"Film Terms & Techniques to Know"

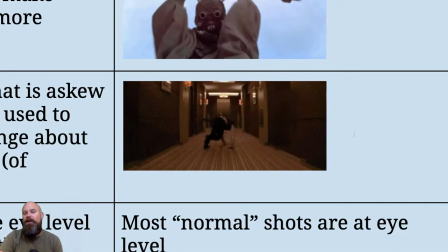737s
So what it's doing is basically showing you what's happening there,
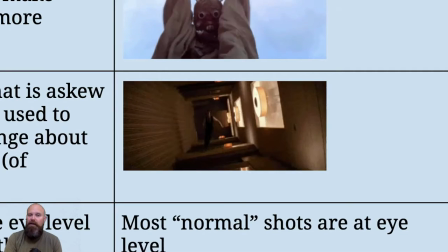740s
but it's also showing you that the rules of the movie are going to not be the same rules as we would expect in reality.
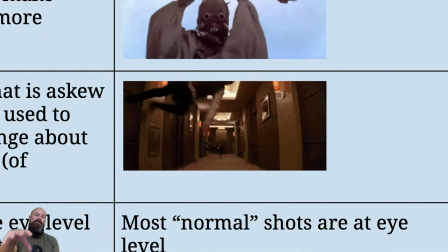747s
This is not something that would happen in reality. So we understand that we are in a dream within a dream.
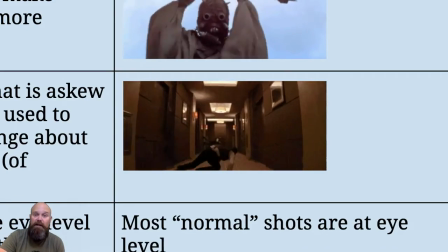752s
And then it goes from there. If you haven't seen Inception, check it out. It's fantastic. So that is a Dutch angle.
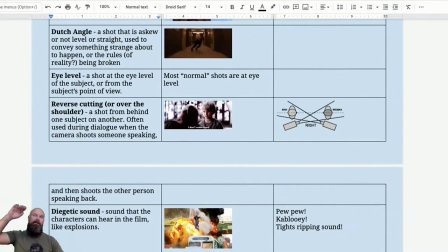758s
Maybe watch for that. But, think about a movie where somebody gets hit on the head and then, oh my, and it's spinning and whatever. That's letting you know that everything that happens after that in film language might not be true. That you may get to the end of the movie and find out it was all a dream,
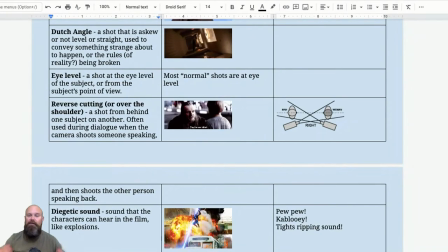772s
or this all happened while I was knocked out, like Wizard of Oz or some other movie where people are always fainting, or maybe after somebody is given something or a chemical or whatever, something happens. An eye level shot, I don't have a picture of this.
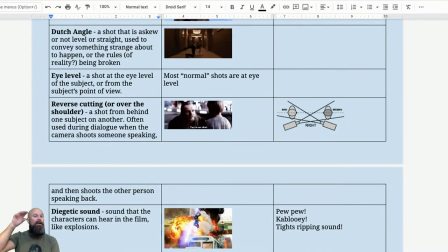786s
It would just be what is at the same level as what the character sees, or even from the character's point of view of what he or she or it is looking at.
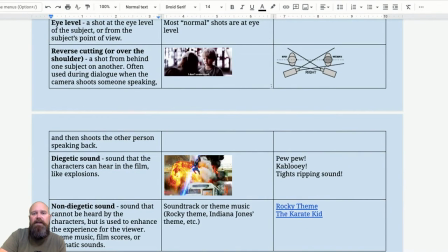794s
Reverse cutting, sometimes this one is difficult to understand. I'm going to use this picture here first.
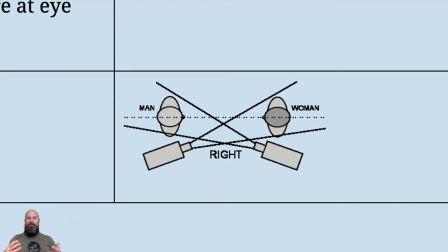801s
So if we have two people who are talking, so it's just me, and I don't think I'm going to splice in me talking to myself, but if I'm talking to you, all right, and you are in the scene with me, there'd be a camera outside of the shot, and it'd be looking over my shoulder at you, and I would, and there'd be one from behind the camera here pointing at me.
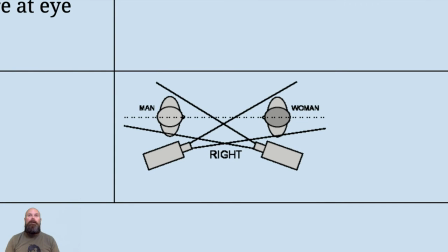820s
And so the camera pointing at me would catch me saying like, so what do you think we should do today? And then the other camera would be filming you saying, I don't know, what should we do? It's a pandemic on, where are we supposed to go?
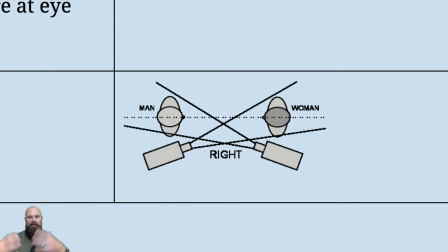832s
And what are we supposed to do? So like this picture right here of the two people talking. I don't want to get into, there's something called the 180 degree rule, which I will get into.
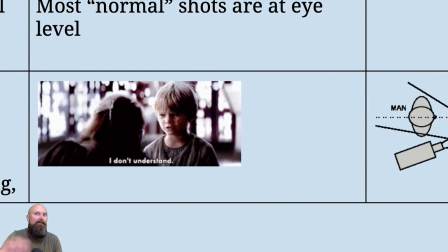840s
It is kind of insider filmmaking important stuff, but for a crash course in these kinds of things, I don't know if we need it. So right here's another one.
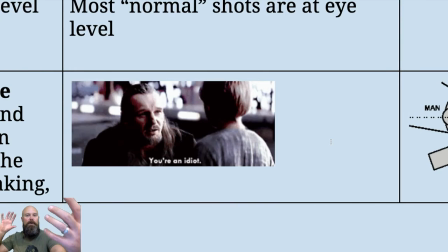848s
Like we've got a character talking to the other one, and it's shot from both points of view, right? We've got this guy talking, we've got the other one responding, and you get to see their expressions, which is kind of the important part. It's not just talking. It's he's saying something important and the other one's responding.
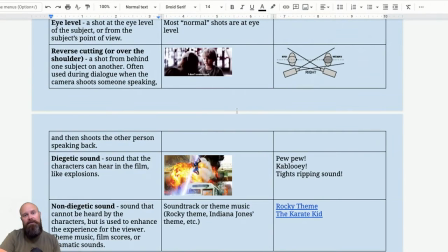866s
These are not the actual lines, but it's funnier than the actual dialogue because 90% of the dialogue in The Phantom Menace is pretty forgettable anyways.
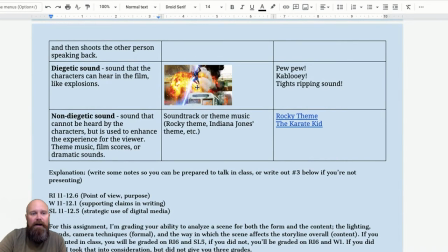874s
Okay, last two things I want to talk about deal with sound. There's diegetic sound and there's non-diegetic sound. If you forget what these are and you just remember one as the sound in the movie and the sound for us, that's just fine with me.
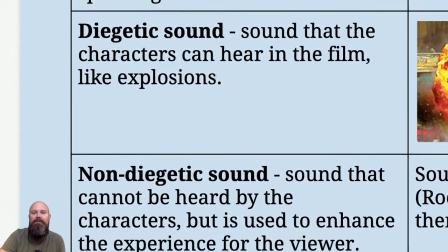886s
But diegetic sound is sound that the characters in the film can hear and respond to.
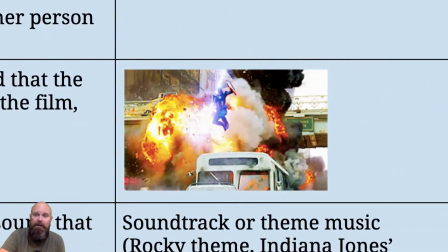892s
Like Captain America right here,
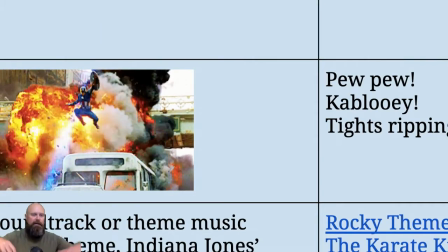894s
him jumping and like hearing the pew pew whatever and the explosions and his tights ripping as he jumps off this thing or whatever.
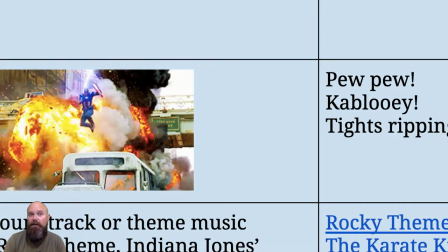903s
That is diegetic sound that he can hear and he can react to.
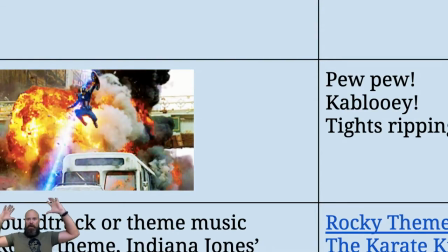907s
If we hear like the sound of the giant alien thing hovering over him and getting closer, he can hear that as well.
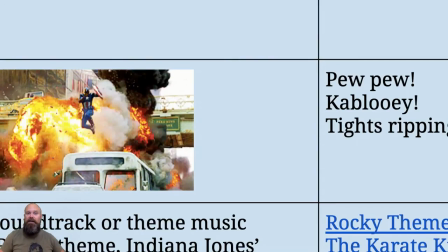914s
And he's like looking behind him going, oh my God, what is that? I need to like jump away. That's diegetic sound. However, if there is some hero music playing, Captain America doesn't hear his hero music and go, oh yeah, now it's on.
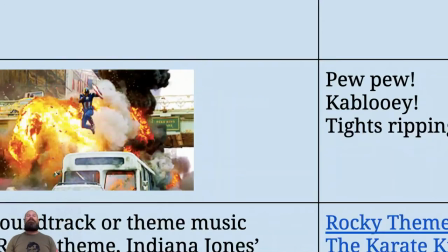928s
He doesn't hear that. We hear that. That's for us. When there's a training montage and like some athlete is working out and we hear the music playing in the background, or when somebody's about to fight and you hear like dun dun dun or whatever, that's for us. That's to get us kind of hyped about the scene. That's not for the characters.
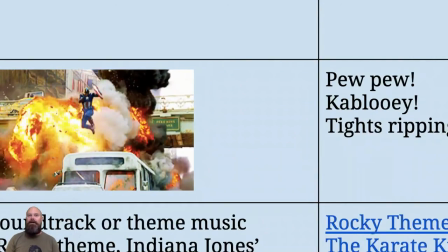946s
They don't hear that unless it's some kind of hybrid where, like, I know in the movie Creed, there's a part where it's kind of both. It's kind of cool. There's a montage with the four-wheelers driving with him and he's running and whatever. And like somebody like hit play on this old school boombox. And then they're like, he's running and they're playing the song and whatever.
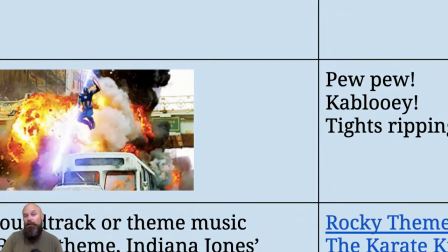965s
And he gets to the end and it's playing in the background because somebody's literally playing it in the background. So that is non-diegetic sound.
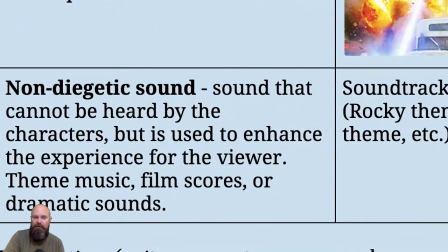973s
That is sound that can't be heard by the characters. It's used to enhance the movie for us.
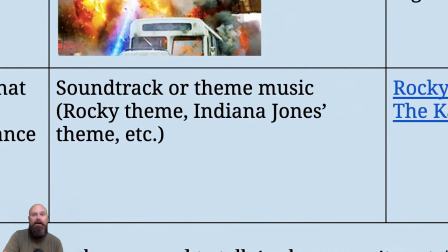979s
So like the Indiana Jones theme or the Rocky theme or the Avengers theme or whatever.